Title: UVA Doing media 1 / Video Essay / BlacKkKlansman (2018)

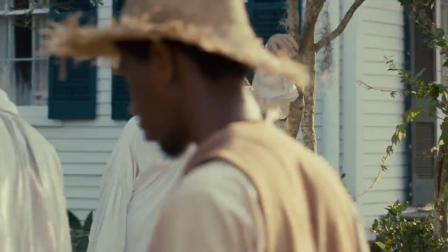[0:00]
In this video assignment, I want to show how editing a cinematic technique between scenes can empower the unfairness and power of racism and discrimination.
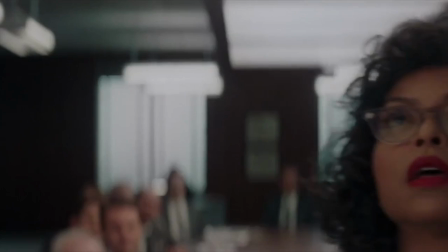[0:08]
In this task, I want to show how continuity editing, or more specifically shot reverse shot editing, is showing that.
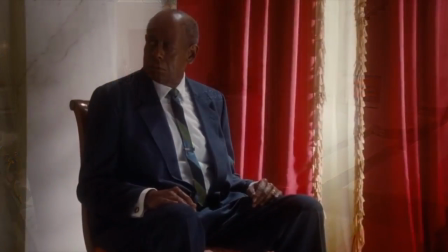[0:14]
Editing can tell us better the story and implicitly highlight the deep negative emotions are happening in the shot.
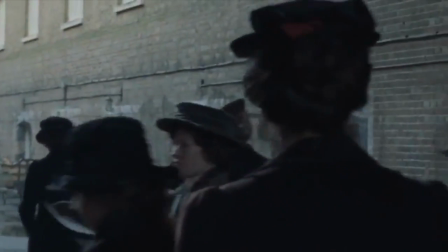[0:21]
We can say that shot reverse shot editing is a perfect way to show characters' confrontation with the situation.
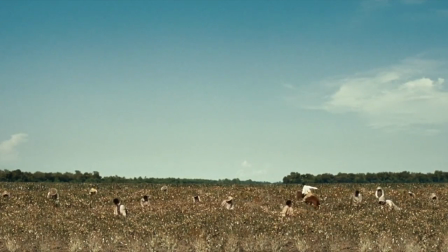[0:28]
In these scenes, I will show you that it's either by a character is a victim or discrimination, or a cause is that's watching from a side. In this video, I will concentrate on BlacKkLansman and compare it with The Butler,
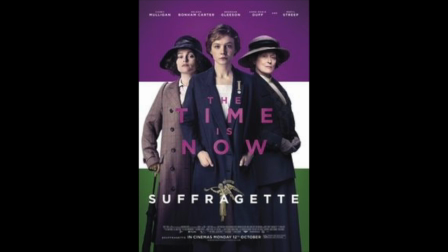[0:42]
with Hidden Figures, Suffragette, and 12 Years a Slave.
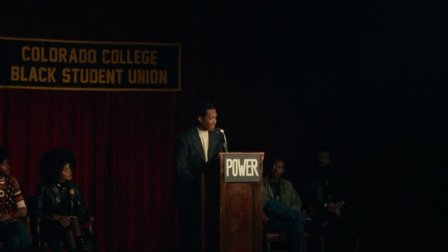[0:47]
In this scene from BlacKkLansman, when Ron Stallworth goes to listen to speaker for African American rights,
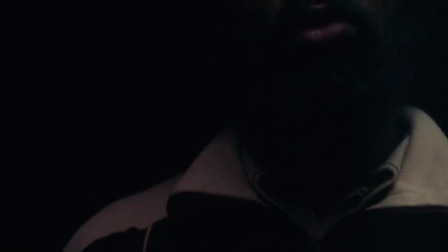[0:53]
shot reverse shot editing is showing first the speaker and then cuts the faces of people in the audience.
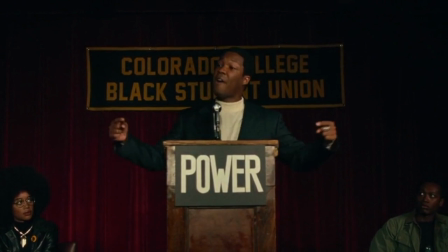[1:00]
That clearly empowers the emotional extreme importance of the speech to the African American community.
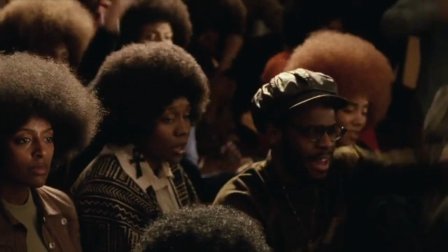[1:07]
Next, we see how shot reverse shot editing is showing activists on one side of the room and then another to show the magnitude of the fight.
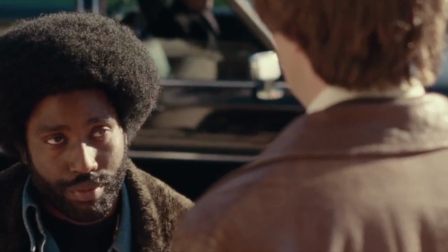[1:14]
Next scene is with the conversation, where we can see how camera is on the level of a Caucasian character, David Luke.
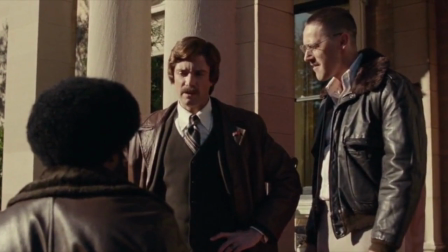[1:22]
And even with shot reverse shot editing, the camera stays on his level to show his superiority.
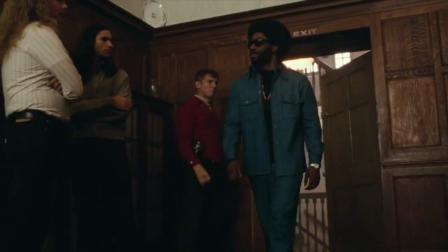[1:27]
Next one is again shot reverse shot editing between the Caucasian people and Ron.
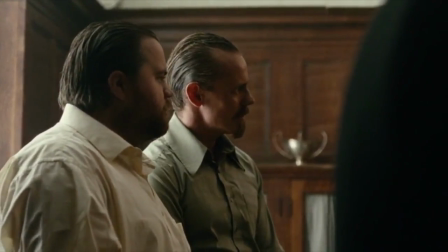[1:32]
People in the room are unhappy and almost disgusted by Ron's appearance.
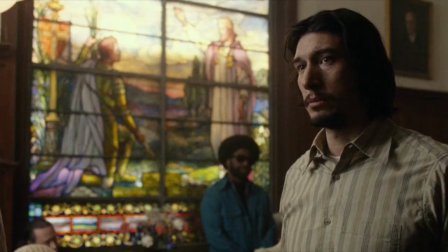[1:36]
With shot reverse shot editing, camera is switching between Ron and then other people's reaction of him, and this back and forth transaction happens several times in the scene.
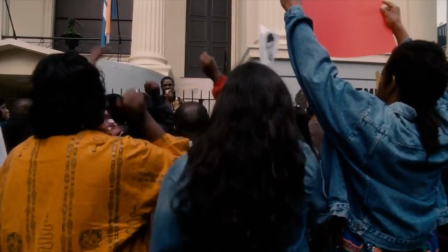[1:45]
Now we're going to see similarities in the film The Butler.
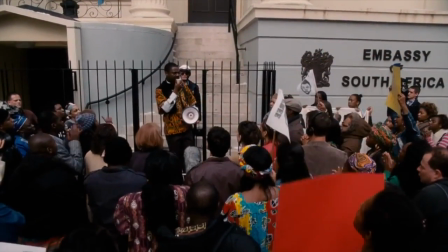[1:48]
In this film, there is also a scene with a protest, and every shot shows the speaker and then the crowd, and then in the end of the scene, the faces of the crowd.
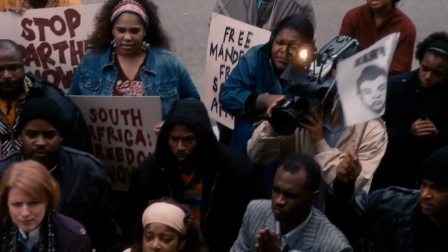[1:57]
Here again, shot reverse shot empowers the meaning of the protest and the eager to get equal rights to African Americans.
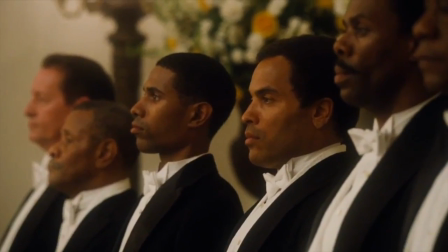[2:03]
Here once again, shot reverse shot cuts show us the implicit cultural position of African Americans and the Caucasian guests at the dinner.
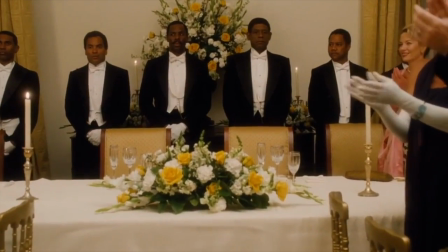[2:10]
It's like making the difference between them as clear as possible. They're not equal. Second example is Hidden Figures.
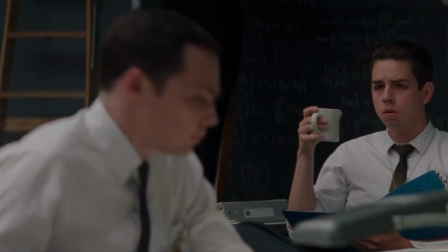[2:17]
Here's an African American mathematician and a woman, Katherine Johnson,
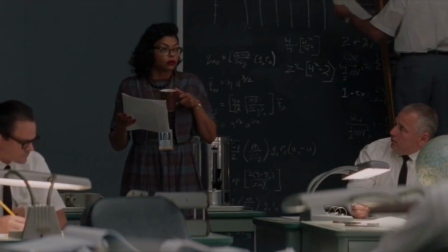[2:21]
who is working only with Caucasian men, is taking a cup of coffee and being straightaway judged by that.
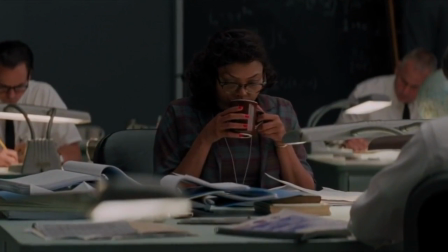[2:27]
We can see Catherine having a coffee, and in the next shot, bewilderment of two physicians about her action.
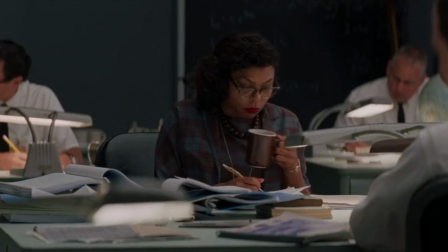[2:34]
Her skin color doesn't let her use the same goods with other men. And now Suffragette.
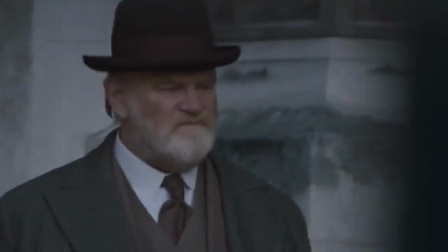[2:40]
In this scene is shown the violence towards suffragettes and highlighted by apathy of a head of police and a policeman.
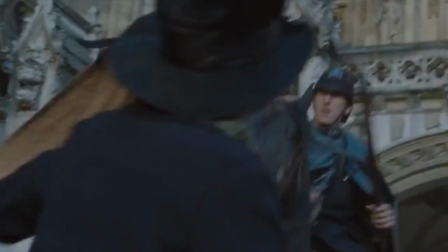[2:47]
These women are beaten up and men are just watching on a side or participating.
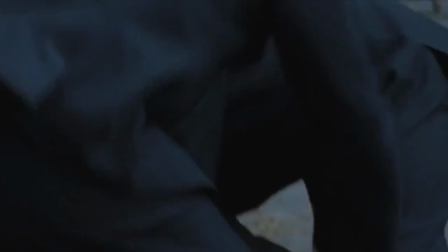[2:52]
Again, one side versus another. And last but not least, 12 Years as a Slave.
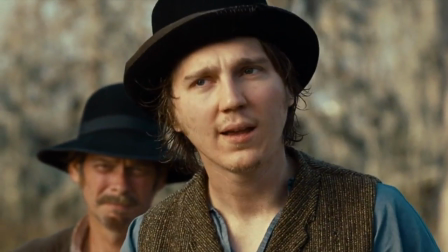[2:57]
There is again a superior is shown a white male.
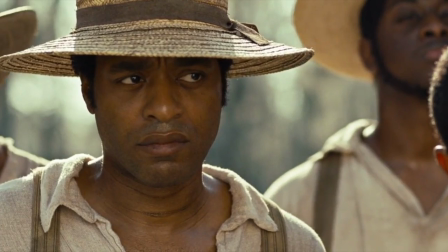[3:00]
Scene is edited again, shot reverse shot between superior white male and inferior crowd of African American slaves.
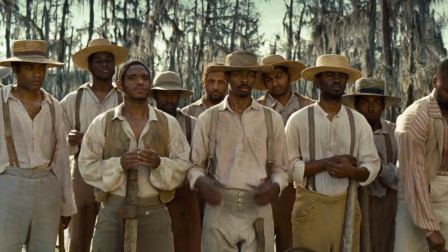[3:08]
With the cuts, the boss is shown, and then the victims, and then goes there and back.
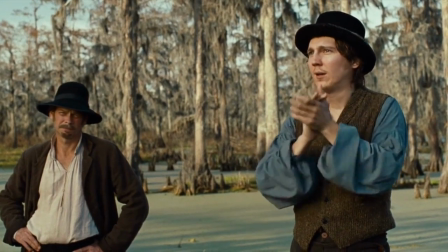[3:14]
We can see that they are not on the same side. We allegedly see who is in charge.
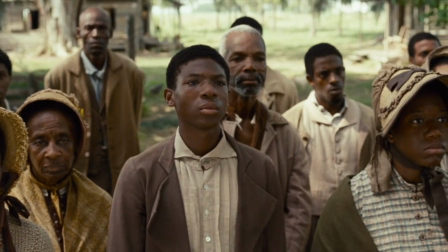[3:19]
See the same thing happening with a different white male in the next scene doing the same thing to a different group of slaves,
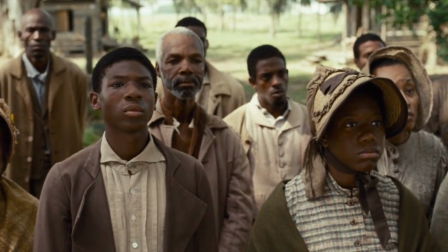[3:25]
and the shot reverse shot cuts are very similar to a previous example.
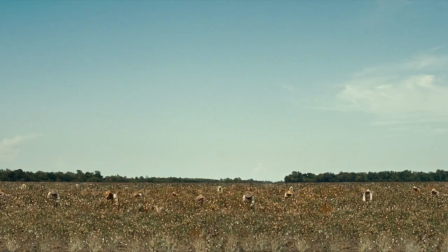[3:29]
Again, by cuts we can see the camera wanted us to separate two groups of people.
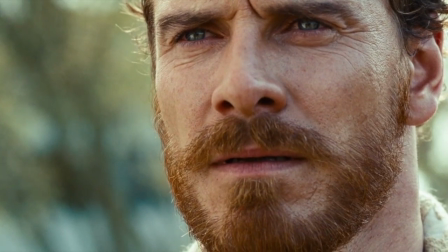[3:34]
Also in third and last scene. Now we have seen some patterns how with shot reverse shot editing the filmmakers have highlighted the unfairness of discrimination,
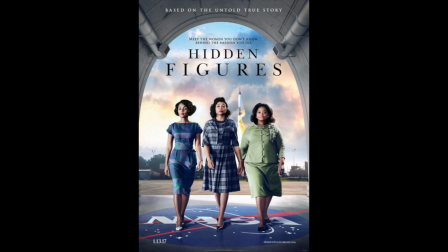[3:43]
but I have showed how with editing the message can be sent to a viewer.
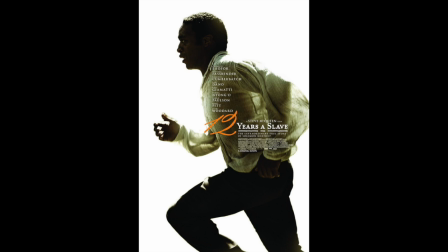[3:47]
A lot of these cuts are separating people or groups of people, so as a viewer we could see that they're not equal.